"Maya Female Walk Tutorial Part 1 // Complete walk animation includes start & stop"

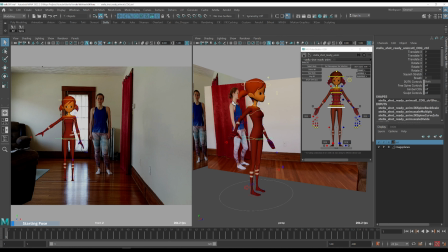[8:11]
What I also did is I have this button that selects everything, so I can key everything simultaneously.
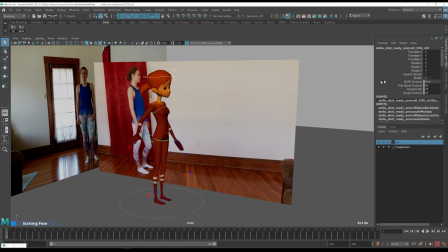[8:21]
So let's start with the first pose. Here I'm going to hide IK controls because I don't need them.
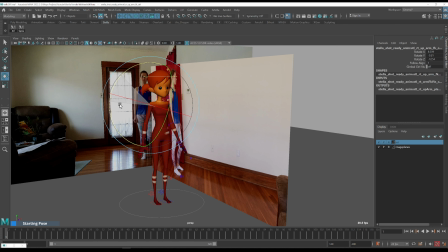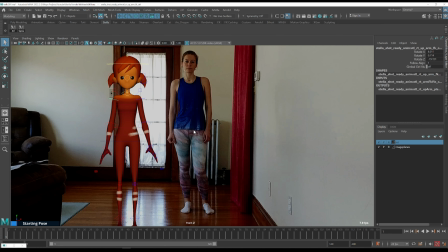[8:36]
And let's see what's going on here. So there is a little bit of weight shift to this side here. So I'm going to do this.
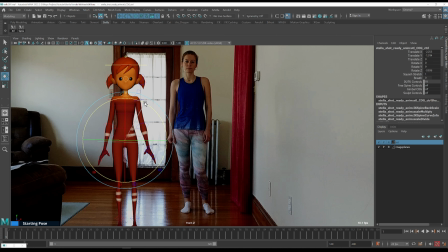[8:55]
And I'm going to do a little bit of this, because I'm watching this angle right here for the hips, and then I'm going to select spine, and I am doing the contra posture for this.
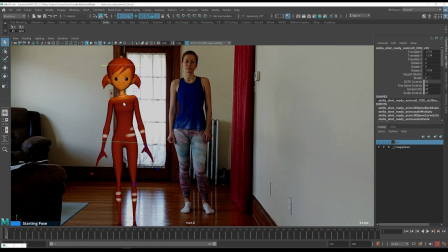[9:16]
I'm going to select this button here so I don't accidentally select the polygons of the character.
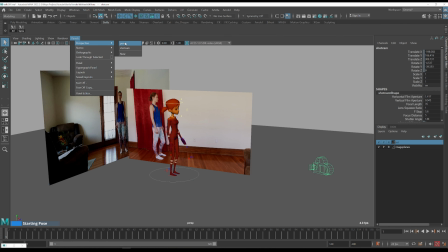[9:27]
So anything I do, I'm going to check against this camera.
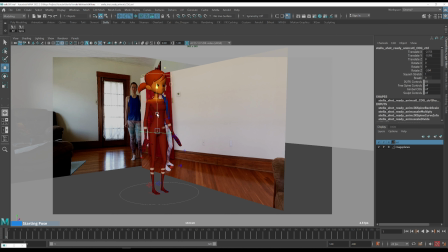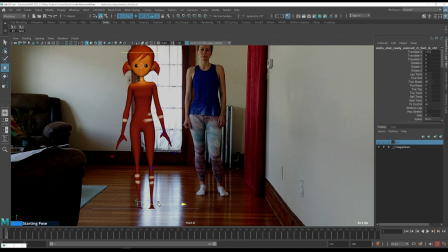The feet are a little bit out, like that, and
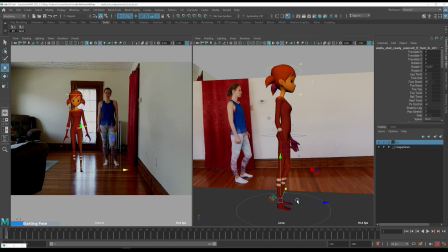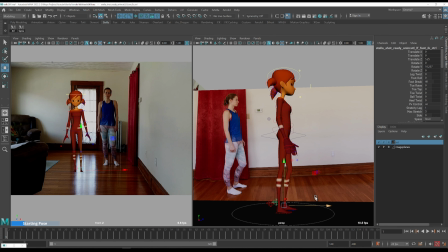[10:01]
This foot is a little bit in the front of another one.
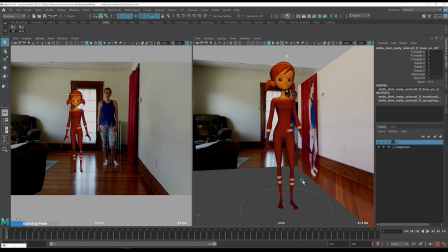[10:07]
I'm going to use these controls as well, because the feet are rotated.
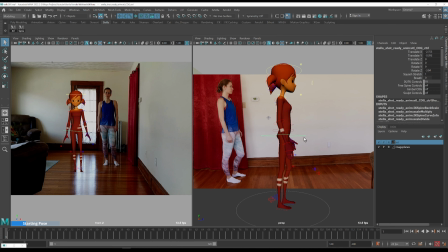[10:15]
And let's see. A little bit back for balance.
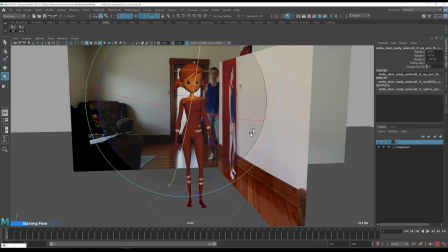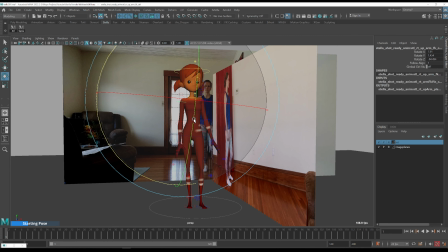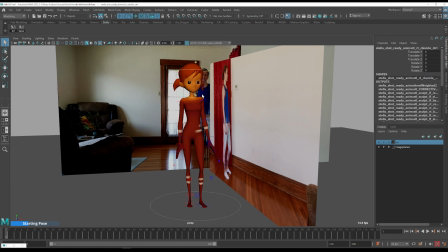I'm going to drop the shoulders because the hands are down.
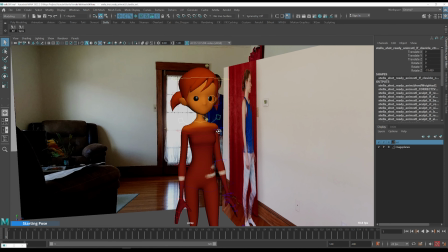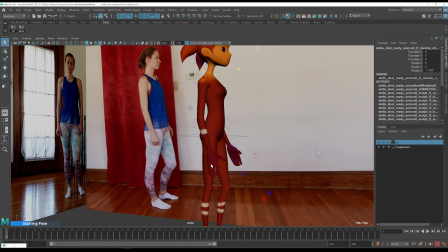[10:58]
And then let's go ahead and pose the fingers as well.
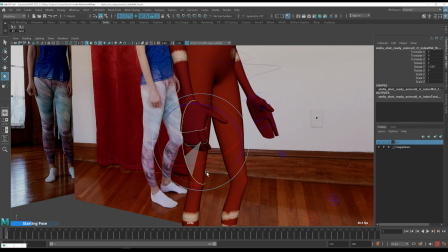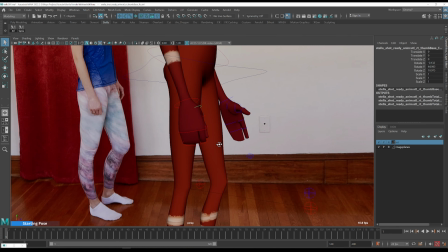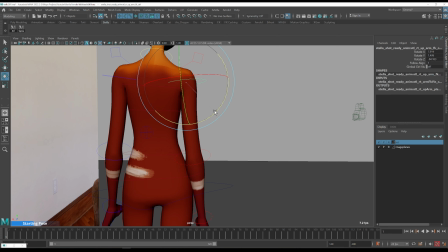[11:35]
We have a little bit of penetration right now, but that's fine, that's okay.
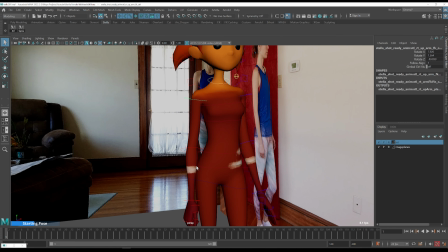[11:45]
Having a little bit of penetration between the areas of the skin sometimes is completely fine, even if we don't have the controls for deformations in the muscles of the rig.
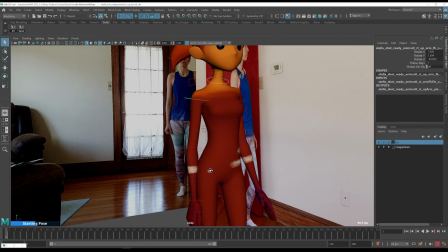[11:56]
It still gives us a little bit of a good contact here.
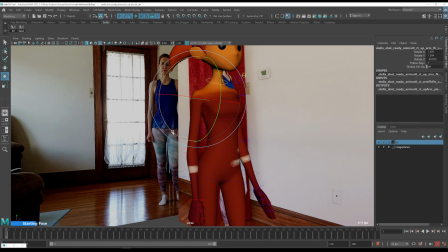[12:01]
So sometimes we don't want penetration at all, depending on your technical specifications, on your pipeline.
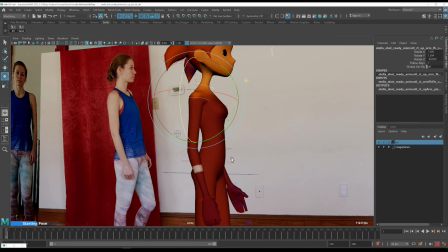[12:10]
Sometimes it's completely fine to do this.
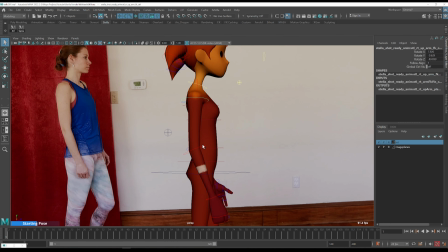[12:12]
And this angle right here, I'm going to drop it a little bit more.